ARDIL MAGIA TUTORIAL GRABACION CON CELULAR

Entonces, en el caso de la magia, es importante el celular tenerlo en un punto fijo, es mucho más fácil de manejar. En ese caso yo he encontrado soluciones. Una solución es, por ejemplo, puedo tener una mesa.
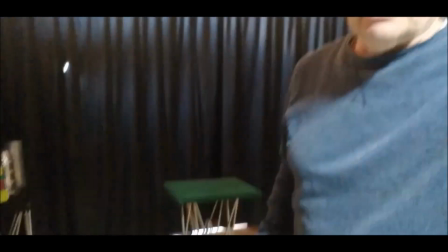Voy a mostrar aquí algo.
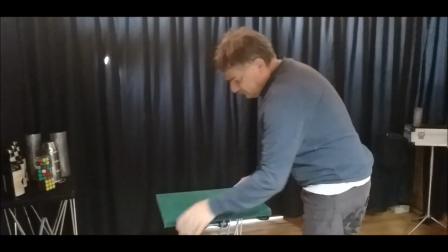Yo puedo tener acá mi mesa, tal como la ven ahí, y simplemente voy a colocar
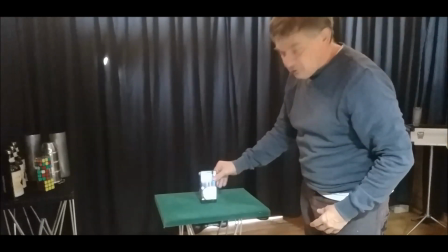algún objeto de peso. Y vuelvo y digo, no colocar el celular en esta posición, sino en esta posición.
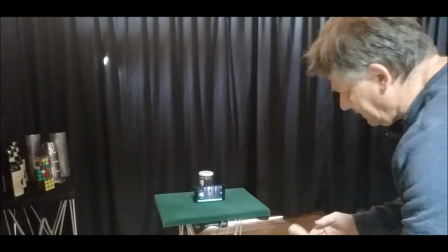Y de esa forma yo me puedo hacer aquí adelante y ya podría empezar a grabar.
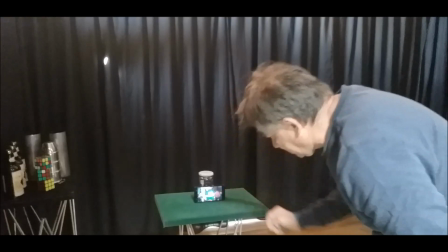Vamos a mirar cómo me quedaría esta grabación.
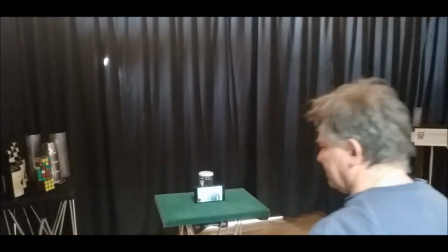aquí miremos una grabación, ahí estoy sentado, me hago frente a mi celular, lo puedo encender.
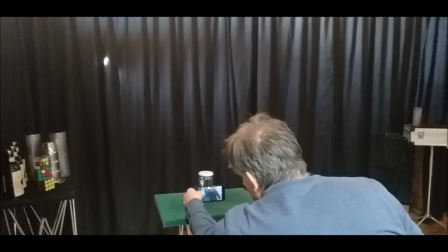Bueno, aquí me saqué una foto, listo, lo puedo encender.
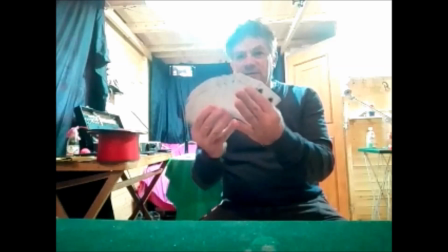Y aquí vamos a grabar el efecto.
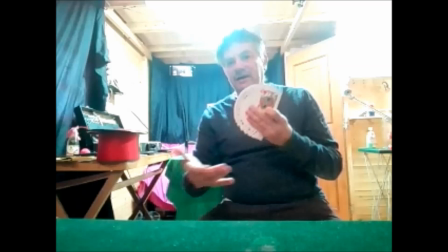Entonces yo puedo hacer aquí mi efecto, me puedo grabar y lo puedo hacer, ¿no?
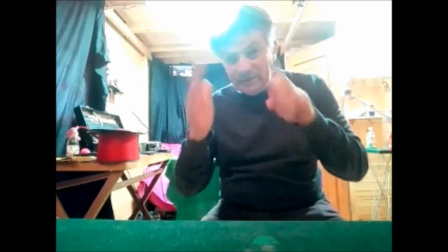Y es más fácil interactuar con el celular grabándome de esta forma. Una cosa muy importante es la iluminación. La iluminación es algo que hace que nuestro video se vea claro o no se vea claro. Entonces, ¿qué sucede? Por ejemplo, en este caso que estoy grabando aquí, ustedes ven, se ve mi cara, se ve bien.
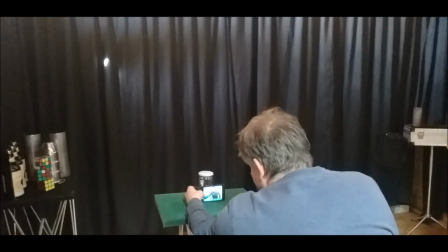Pero vamos a grabar con el otro a ver qué es lo que pasa. En este momento yo estaría grabando, se llama a contraluz.
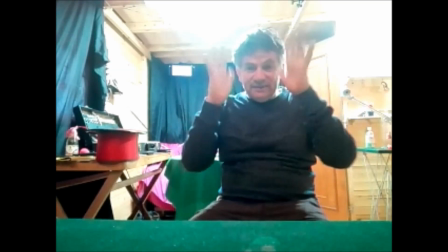Entonces, cuando estoy grabando a contraluz, esta luz y esta están haciendo un destello y no hay una claridad de lo que grabo.
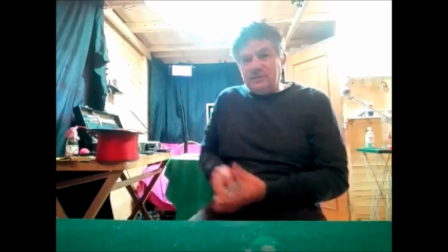Caso contrario, mire con lo que sucedería si yo me paro y tapo la luz.
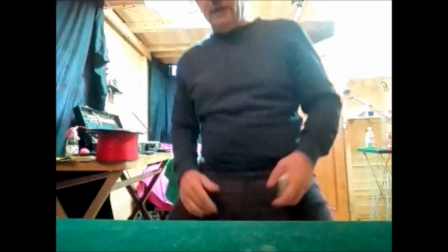Al taparme,
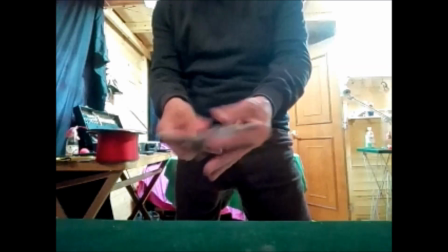al pararme, mire cómo le doy más nitidez a la grabación, porque estoy tapando esa luz fuerte que está entrando.
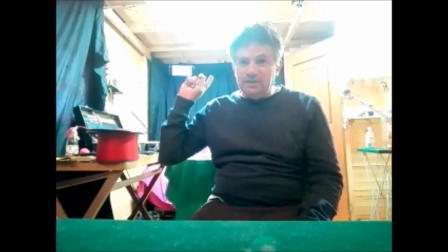Entonces, esas luces de contraluz hay que matarlas.
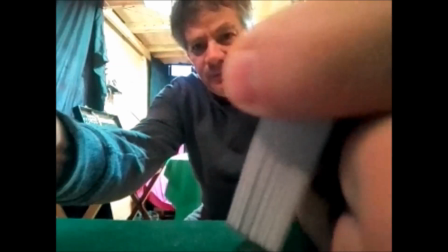En ese caso, significa que yo debiera haber volteado así la cámara.
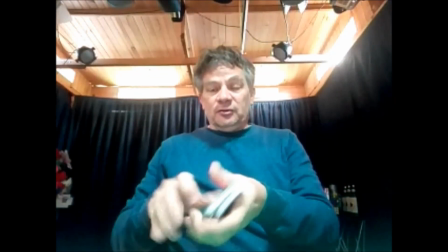Si yo volteo así la cámara, miren la diferencia. Estoy haciendo una grabación, pero he volteado la cámara.
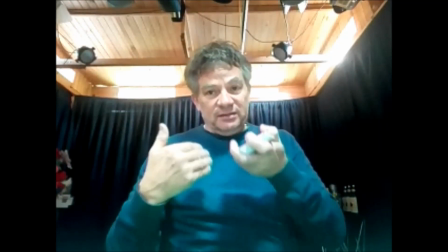En este momento tengo luz de frente. Entonces, la luz se va a ver mucho mejor. ¿Qué sucede?
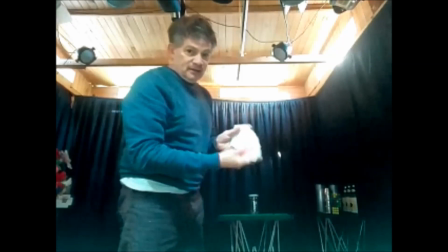Que si yo quiero hacer una grabación, la cámara está ahí quieta, aquí yo puedo hacer mi grabación, mi número,
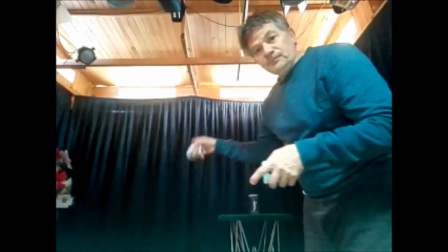lo que yo quiera presentar, me puedo parar acá y cualquier cosa que yo hago se va a ver perfecto.
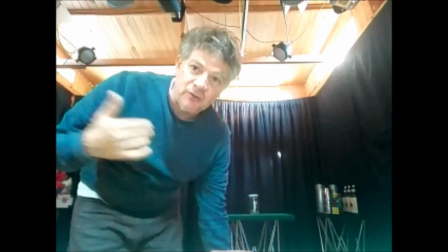Entonces, atención a eso. ¿Cómo es la forma de lo que yo quiero?
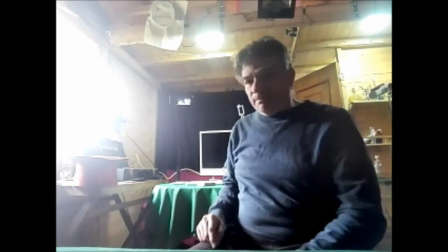Tengo luz de contraluz porque hay una lámpara prendida. La puedo apagar.
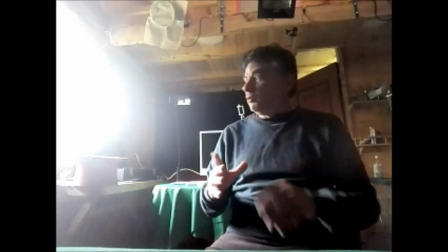Y ahora tengo una toma mejor. Me está entrando mucha luz de ese lado.
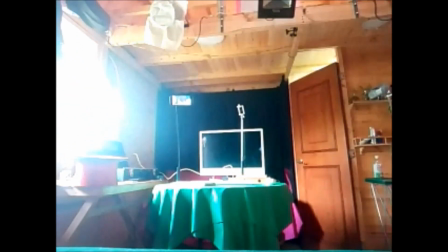La vamos a quitar, a bloquear un poquito.
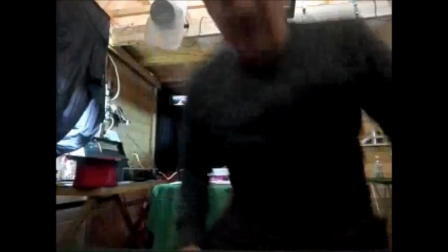Listo. Miren cómo la imagen ha mejorado.
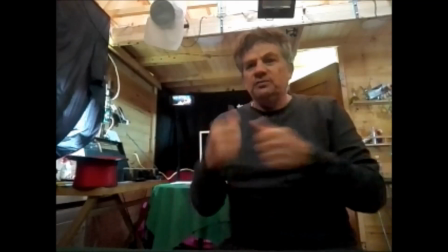Ha ido ya mejorando, quitando, apagando, quitando luces. O sea, cada vez se va haciendo mejor.
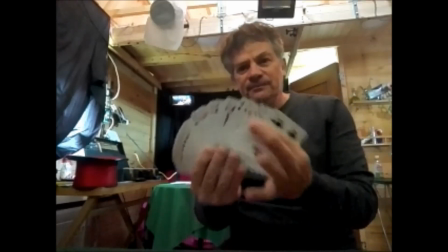Y así, pues ya lo que yo quiero mostrar acá, se ve mucho más claro el efecto que yo quiera hacer.
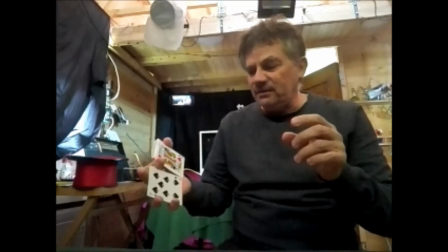El que me está viendo va a poder apreciar mucho más lo que yo estoy haciendo.
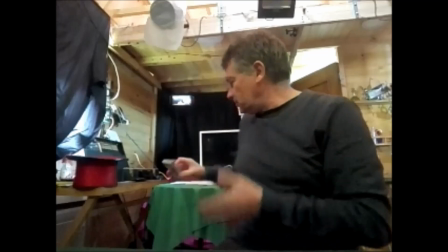Entonces, mire que esas son cosas que podemos jugar.
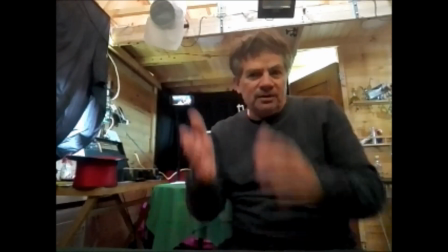Uno realmente aquí puede jugar con lo que quiera porque la cámara está a manos de uno.
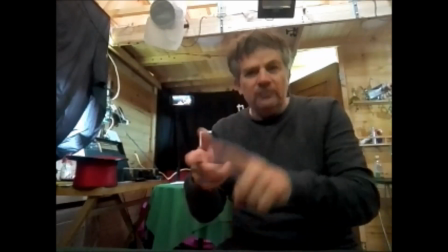Uno es su propio director, productor, camarógrafo y artista. Entonces no hay a quien echarle la culpa.